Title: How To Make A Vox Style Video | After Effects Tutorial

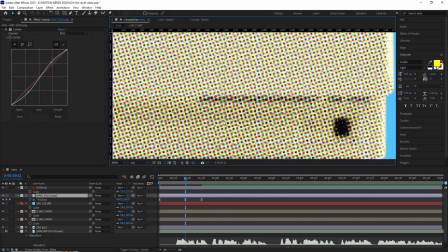[4:07]
I started putting keyframes and adjusted the motion path.
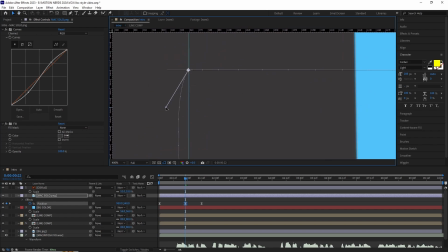[4:11]
At one point, I had to add a fill effect to the Mac because I was zoomed in too much and couldn't adjust the motion path because of those dots.
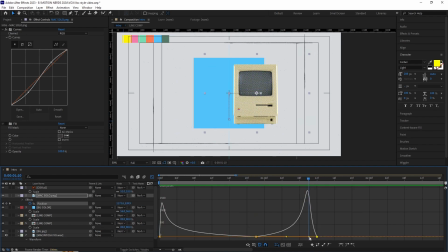[4:21]
Obviously, I turned it off when I was done. Once I was happy with the basic animation, I went to the speed graph and adjusted it. So the Mac comes really fast, then slows down, then speed up again when it's sliding to the right.
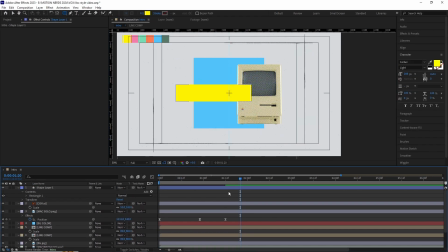[4:36]
After this, I created a shape layer box for the base of the text. I started typing the word and chose a font I liked. I continuously adjusted the base to match the size of the text. For the text animation, I added an opacity operator,
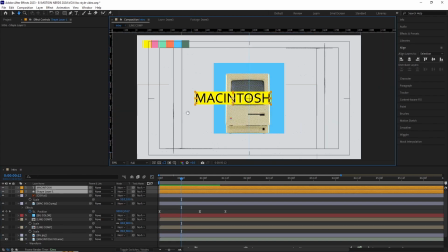[4:52]
turned it all the way down to 0, then animated the range selector's offset from 0 to 100.
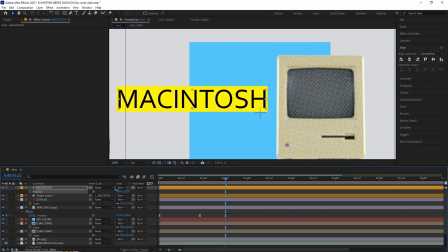[4:59]
I easy eased those keyframes and adjusted the speed graph so it comes fast then settles down.
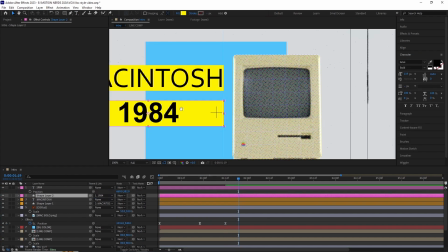[5:06]
After this, I parented the shape layer to the text, so I adjusted the text position and the base gonna follow along.
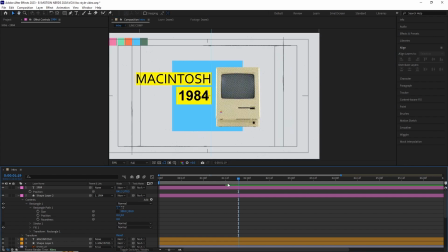[5:15]
After this, I duplicated the text and the shape layer, then changed the text of the second one.
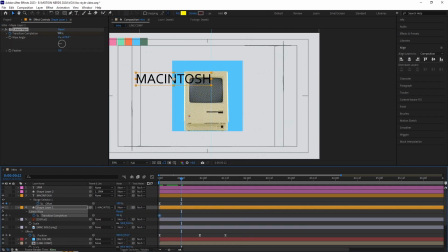[5:21]
Also adjusted the scale of the second base to fit the new text layer.
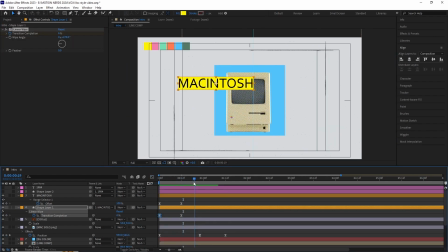[5:26]
I added a linear wipe to reveal the base of the first text and adjusted its speed to match the text reveal.
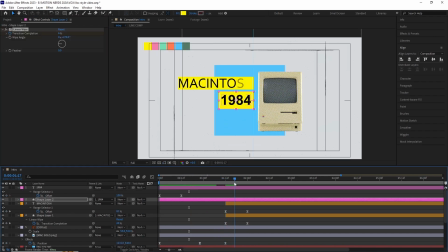[5:34]
I copy pasted this linear wipe into the second base.
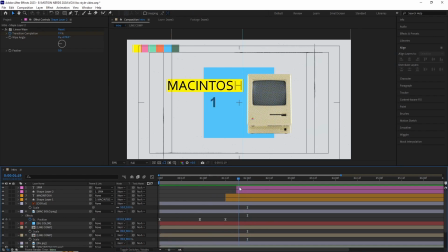[5:37]
Then I adjusted the timing of these layers to match with the sliding of the Mac.
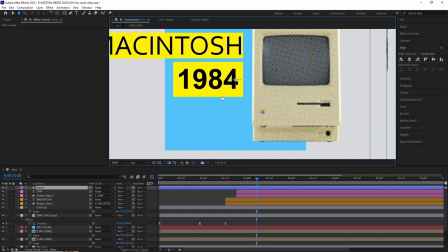[5:43]
I created a new shape layer and started drawing an arrow with two different strokes.
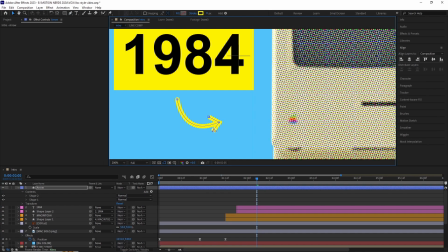[5:49]
Once done, I added a trim path to both of the strokes and animated them to reveal the arrow.
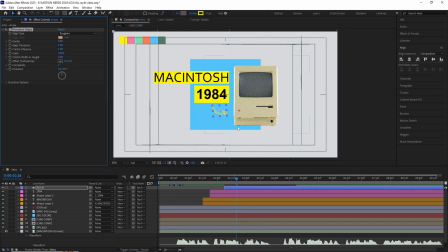[5:56]
After this, I added a roughen edges to the arrow and modified its border and scale to give it a little bit of roughen look.
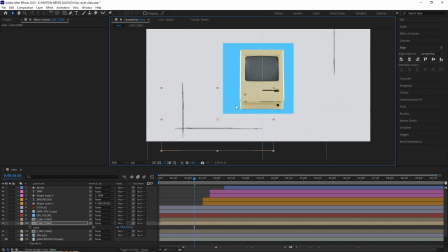[6:03]
I also started duplicating the line comp to get a bit more variation on the framing.
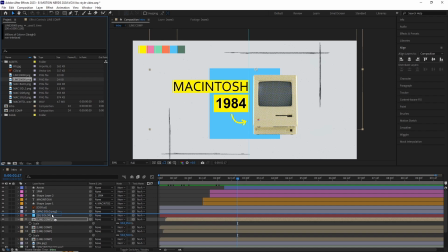[6:08]
I also dropped one of the steel line frame at the base of the BG solid to get a bit more grungy look.
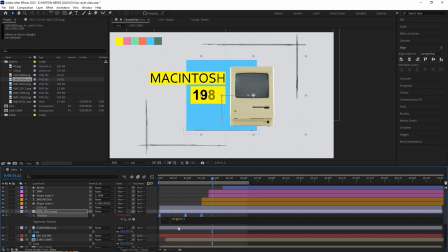[6:15]
I added a wiggle expression to the Mac's position to get a bit more animation opposed to the Mac being still all the time.
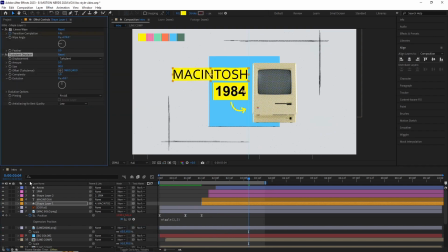[6:22]
After this, I threw in a little bit of turbulent displays to both of the base layers of the text so they are not that smooth and clean. And this is our first comp done.
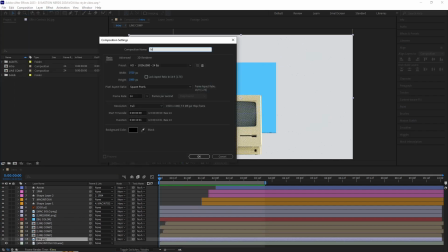[6:37]
For the second scene, I created another new comp with the same dimensions and renamed it Middle.
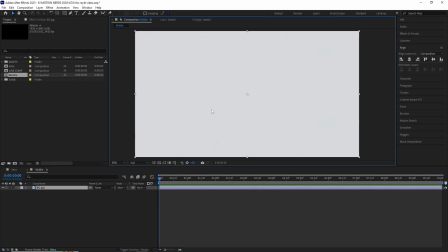[6:44]
I copy-pasted the background from the previous comp to this one.
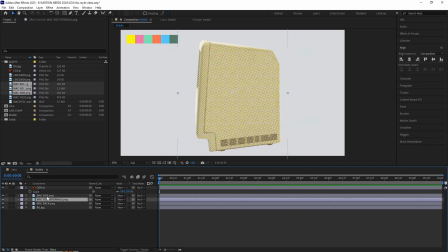[6:48]
I imported all the side Mac assets into this one, then created a null and parent all those three layers to this null.
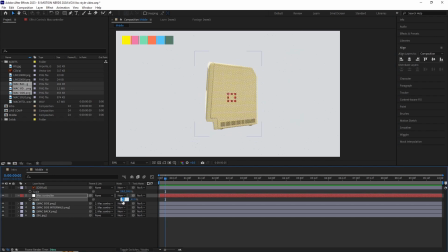[6:56]
Then I adjusted its size and placed the Mac in the center of the comp.
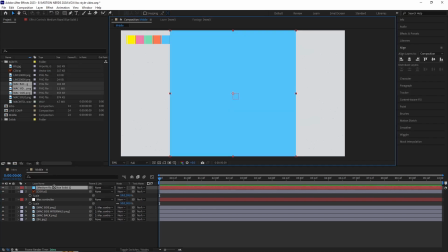[7:01]
After this, I created a solid layer as a base like the previous scene,
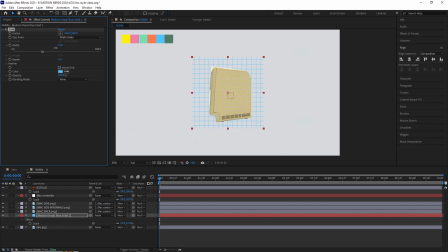[7:05]
but added a grid to it and adjusted its width till I was happy with it.
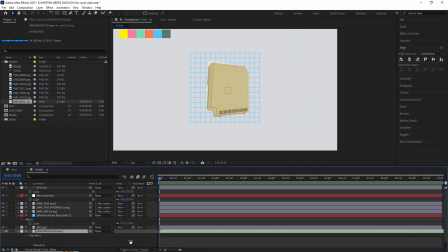[7:11]
At this point, I imported the voiceover and started animating the Mac.
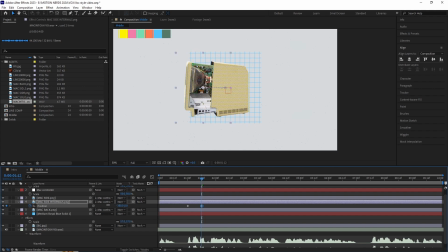[7:16]
It's just a simple position animation of the Mac opening. Once this was done, I animated the null controlling the entire Mac. So when the front part gets slotted out in front, the whole piece go back and maintain its center position.
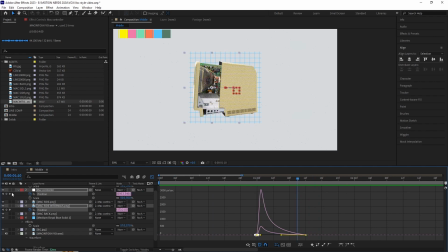[7:33]
I easy eased those keyframes and adjusted its graph so it starts fast then slowly settles down.
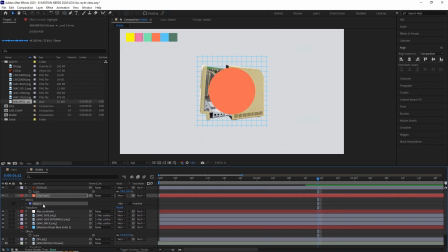[7:41]
I created a new solid and put a circular mask to it, and this is gonna work as a highlighter for the Mac internals.
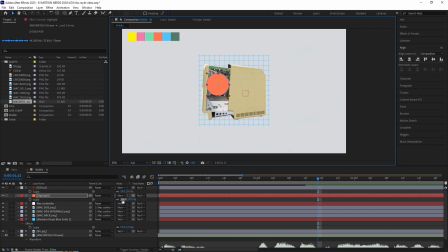[7:50]
I set the blending mode to classic color dodge. After this, I parented it to the Mac controller and shifted it in the timeline when the Mac is opened.
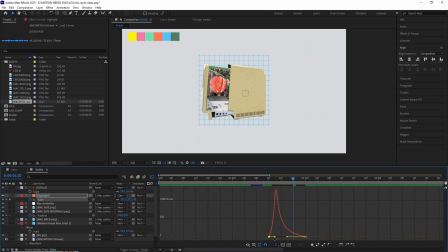[8:01]
I animated its scale to get a nice pop-up effect highlighting the Mac hardware inside.
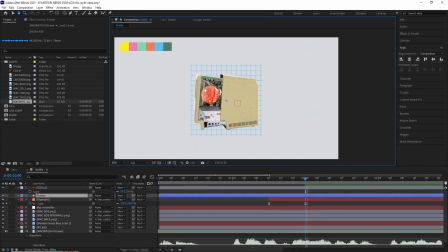[8:07]
For a pointer, I added a shape layer stroke with trim path and animated the end value.
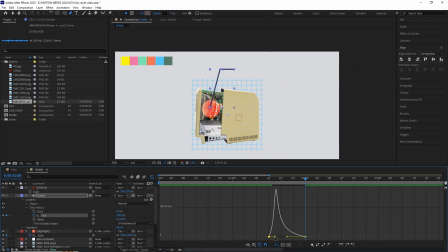[8:13]
Again, the same curve treatment as I was using so far, and added some roughen edges to get rid of that clean look.
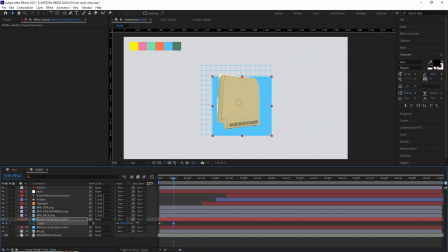[8:22]
After this, I added a solid BG behind the Mac and over the grid to get some more interesting look.
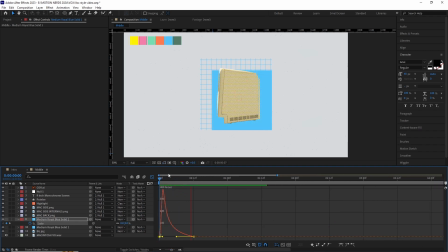[8:29]
Also animated its scale property from the corner when the Mac is getting opened.
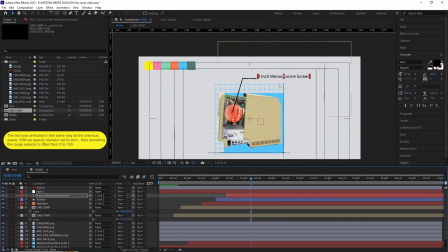[8:34]
I added those animated line comps and also dispersed some line elements all over the comp to get a more interesting look.
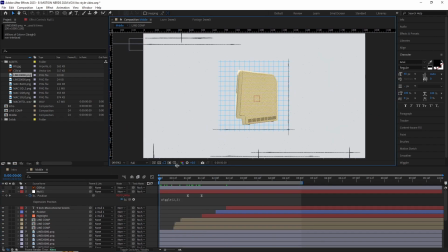[8:43]
I added the same wiggle expression to the null controlling all the elements like before, and that's the second scene done.
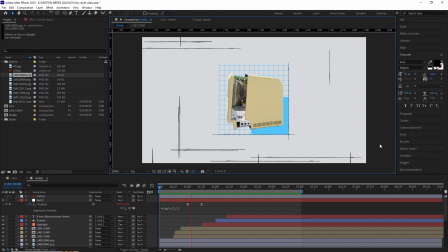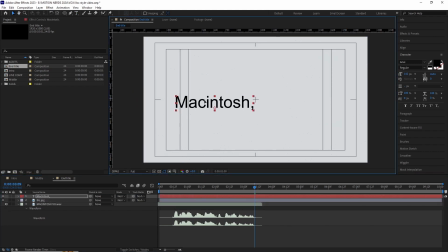[8:58]
The third scene was the title one, and it's the most simple one. I copy-pasted the BG and lined up the voiceover for the animation.
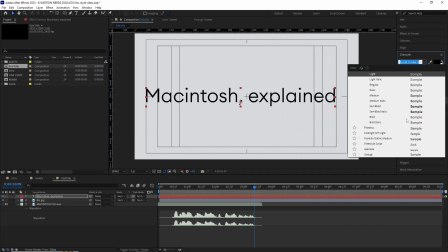[9:07]
I added the title using the type layer,
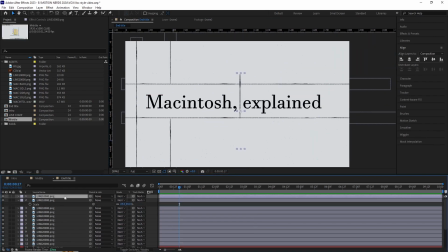[9:10]
and then I started adding those still line elements all over the comp to get a nice grid structure.
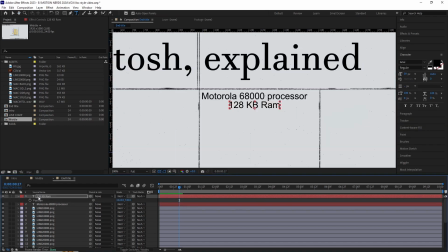[9:17]
Once I was happy with it, I typed some random Macintosh facts and placed them in the comp, aligning them with the lines.
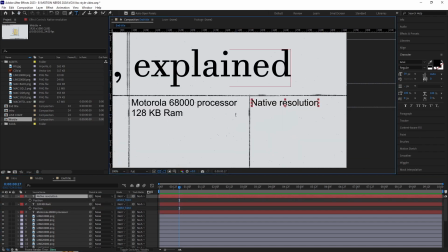[9:26]
Also lowered down their opacity so they work as a BG elements.
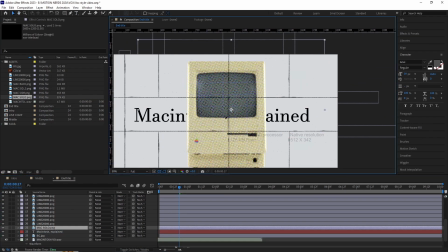[9:31]
After this, I brought in the front Mac pick, scaled it down and placed it over the top.
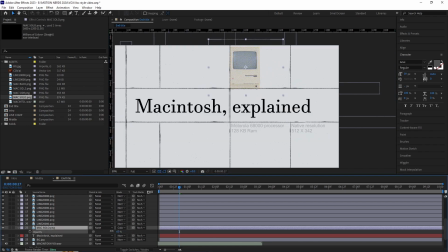[9:38]
I set the blending mode to color burn and turned the opacity down to blend it better with the BG.
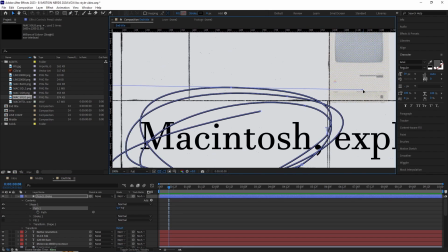[9:44]
For the final part, I added a shape layer and started drawing a stroke surrounding the Macintosh word.
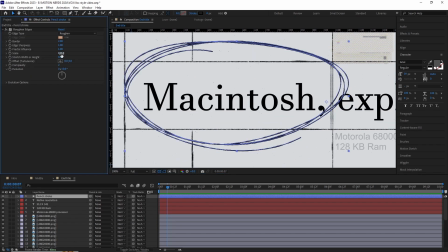[9:51]
Once I was happy with it, I threw in a roughen edges and animated a trim path modifier in the stroke for the animation.
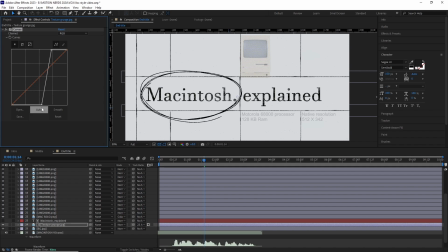[10:02]
I used a grungy image as an alpha matte to add a bit texture to the title and used a curve to make sure it's really subtle.
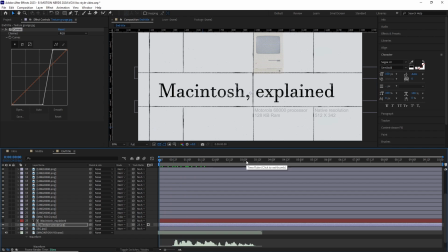[10:11]
And this is our third scene done.
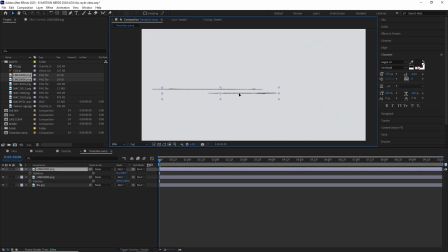[10:16]
Before assembling the final comp, I made another comp with the same dimensions and added a whole bunch of line all over it.
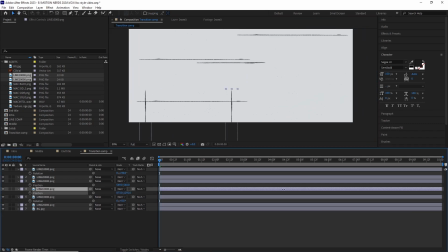[10:23]
I scattered them all over the comp with different scale and position values.
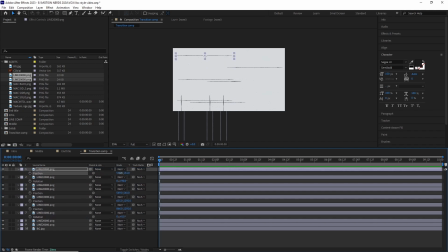[10:28]
Now this comp will work as a transition comp between the first and the second scene.
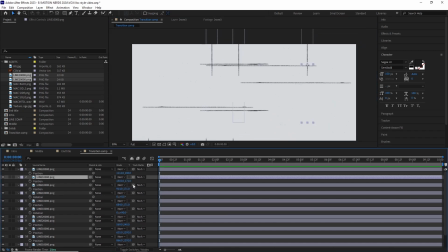[10:34]
Once the first scene end and it started moving in the right to the next scene, we're gonna go through this comp.
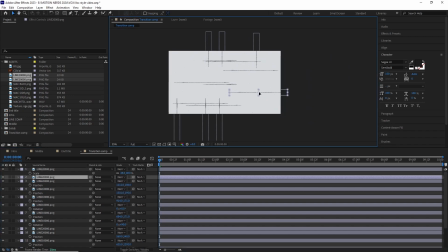[10:41]
That's the main reason why I created this one.
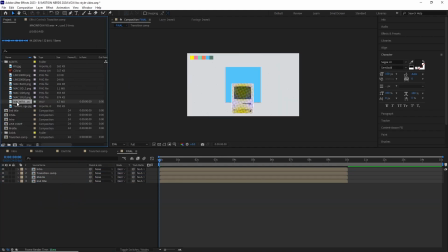[10:48]
In the final comp, I dragged all the three scenes and the transition comp. Also put the voiceover in to sync up with the animation.
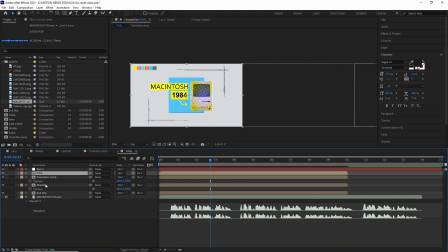[10:56]
After this, I line up the intro comp, transition comp, and the middle comp exactly in that order, one after another.
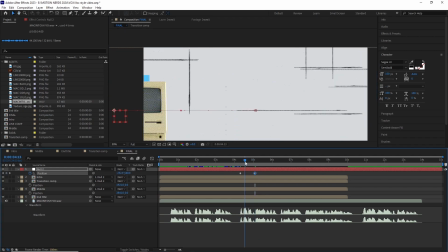[11:04]
I added a null object, parent all of them to the null. Now I can animate this null to move into the next scene.
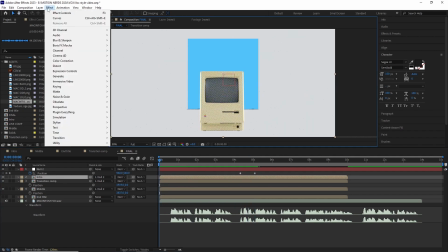[11:11]
In the first intro comp, I added some Gaussian blur and animated it from a high value to zero,
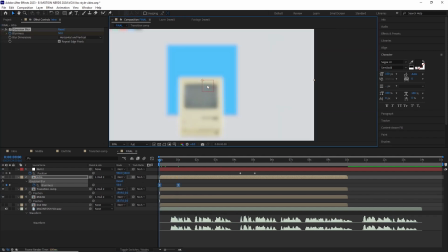[11:18]
so we get more of a stylistic look at the beginning.
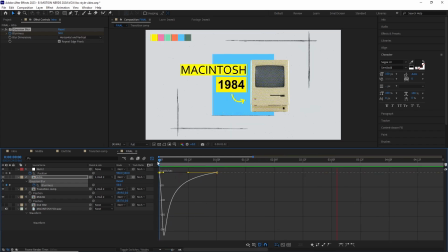[11:22]
I also animated the scale of this comp, so we can get a zooming in effect while the first scene plays.
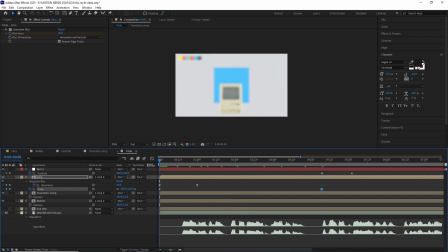[11:28]
With a little bit of speed graph adjustment, I mean the usual stuff, we got this. I also adjusted the main null keyframes, so we get a quick slide, then settles down to the next scene.
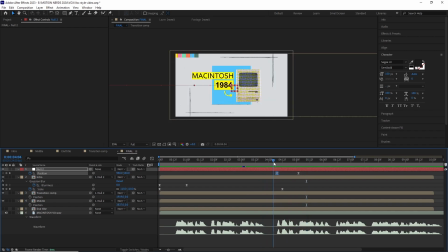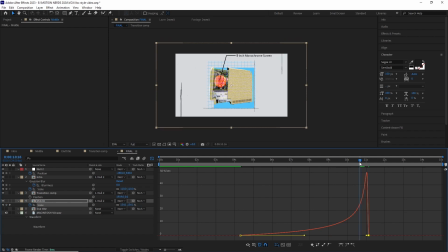[11:51]
For the last scene, I wanted to do a jump cut between the middle and the end title comp.
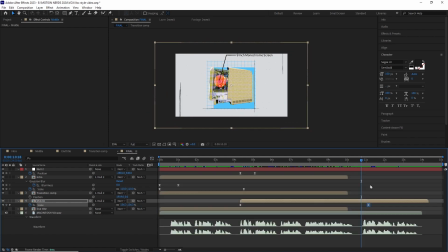[11:56]
I started animating the scale value of the middle comp and adjusted the speed so it starts slow and in the end becomes very big. I also added a blur for the last couple of frames, so as it scales up, it gets blurry.
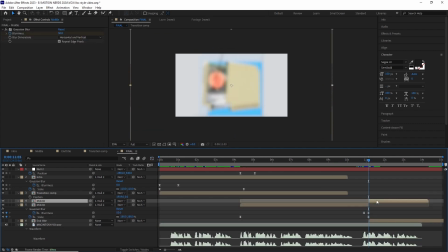[12:12]
When the scale reaches its peak in the middle comp, that's the point we're gonna jump cut to the end title comp. But this time the animation is the exact opposite in the end title comp.